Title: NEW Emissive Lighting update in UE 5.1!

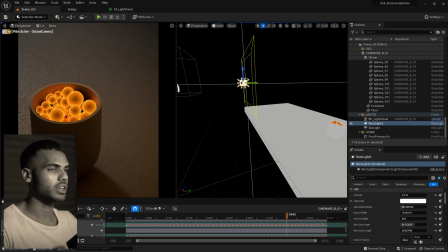And then I have my main key light, I guess you could call it, which is a rectangular light in the background that kind of gives all the detail in our floor here.
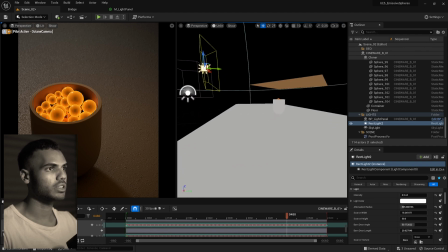So again, really basic setup, really just 2 lights and then our subject. Let's move on to scene 3.
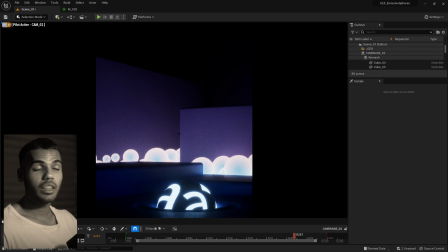Okay, so now we're in the final scene, scene 3. You can see there's a lot more going on animation-wise and emissive material-wise. Right now what you're looking at is a purely emissive lit scene, so I have no rectangular lights going on,
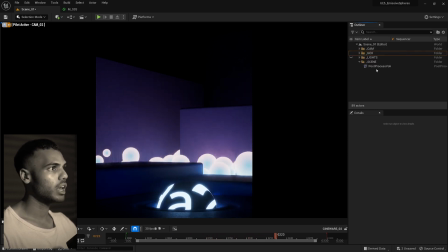and it's still running quite smoothly, it's all real time, and my post-process settings are similar to before,
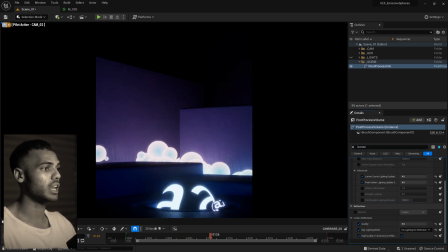like quite high. My final gather quality is on 10 and my reflection quality is on 5,
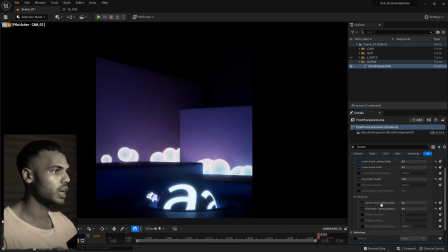so definitely not going light on this one, and it's still performing quite well. So the new Unreal update, especially with Nanite and all that, really works super well. Another thing I wanted to show on this scene was kind of how to create a mask for your emissions.
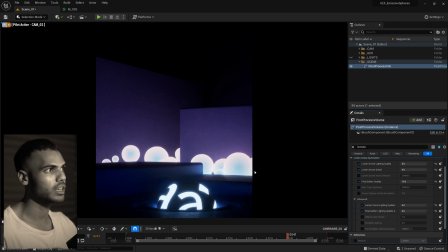So trying to make a material like this. Let me turn the rest of my lights on.
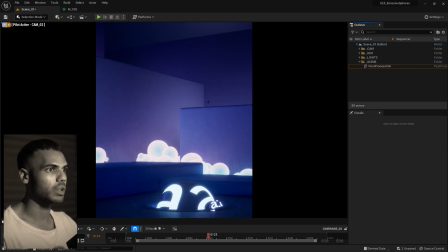So this is kind of the final look I had. I just added some lights in the background really, and a few subtle ones in the foreground,
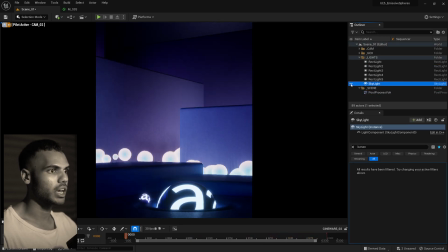as well as a skylight just to kind of give that ambient
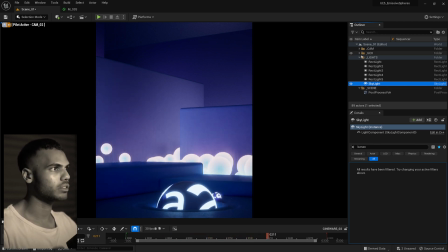bluish hue to kind of give the full monochromatic look. But anyway, enough rambling on that.
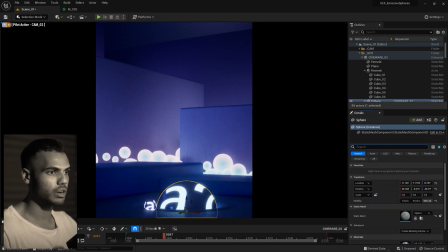I'll just jump into the material for the sphere.
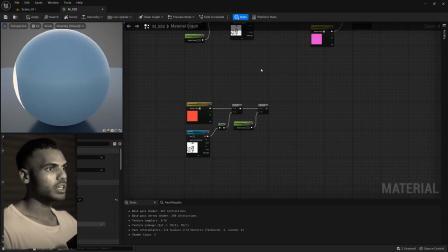So this is the setup, but really down here is what you need to do.
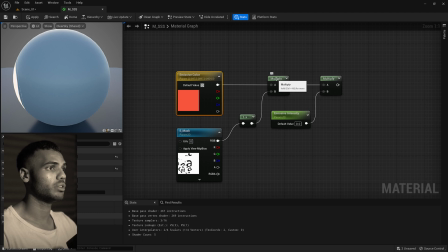You'll just have an emissive color parameter plugged into a multiply, and then you'll have your mask in the B input. Because I'm dumb, my mask has a white background with the black text masked out, so it needs to actually be the other way around.
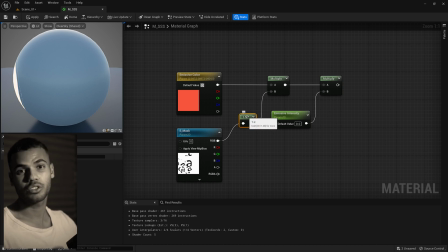So if you've also made this mistake, you can just do a 1-, not the most efficient function in the engine, but doesn't really matter for our type of scene. And then you plug all of this into another multiply, and then plug a scalar parameter into the B, and this will control your emissive intensity.
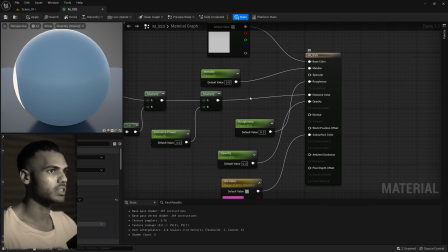And then you just plug this output all the way up into the emissive color, which is kind of what I've done here, but I have a few other settings that I was testing out.
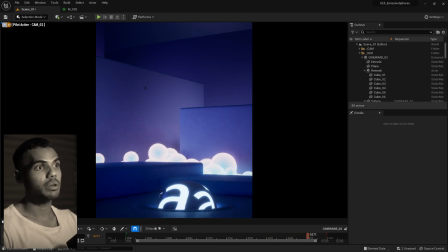But that's about it. So this is kind of, you know, a bit more of a heavier scene, and you can see it still lights up the materials quite well, the normal maps and bump maps, and you can see the subtle reflections on the walls as well as in the foreground here too. So the emissive update was really good, I felt, in 5.1,
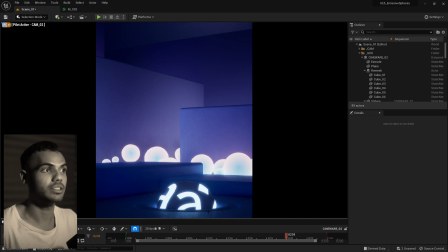and really kind of brightens up or widens up the options you have for lighting up your scene, whether it's using custom meshes with custom masks like you've seen here, or even softer fall-offs and softer fill lights like from the first scene that I showed you.
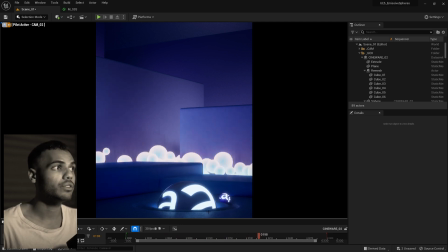So hopefully that was helpful. Let me know if you have any other tips with emissive lights that you saw I could utilize in my own workflow, or anything that I could improve on with these scenes. Happy to chat about it in the comments, and thanks for watching. I'll see you in the next one. Peace.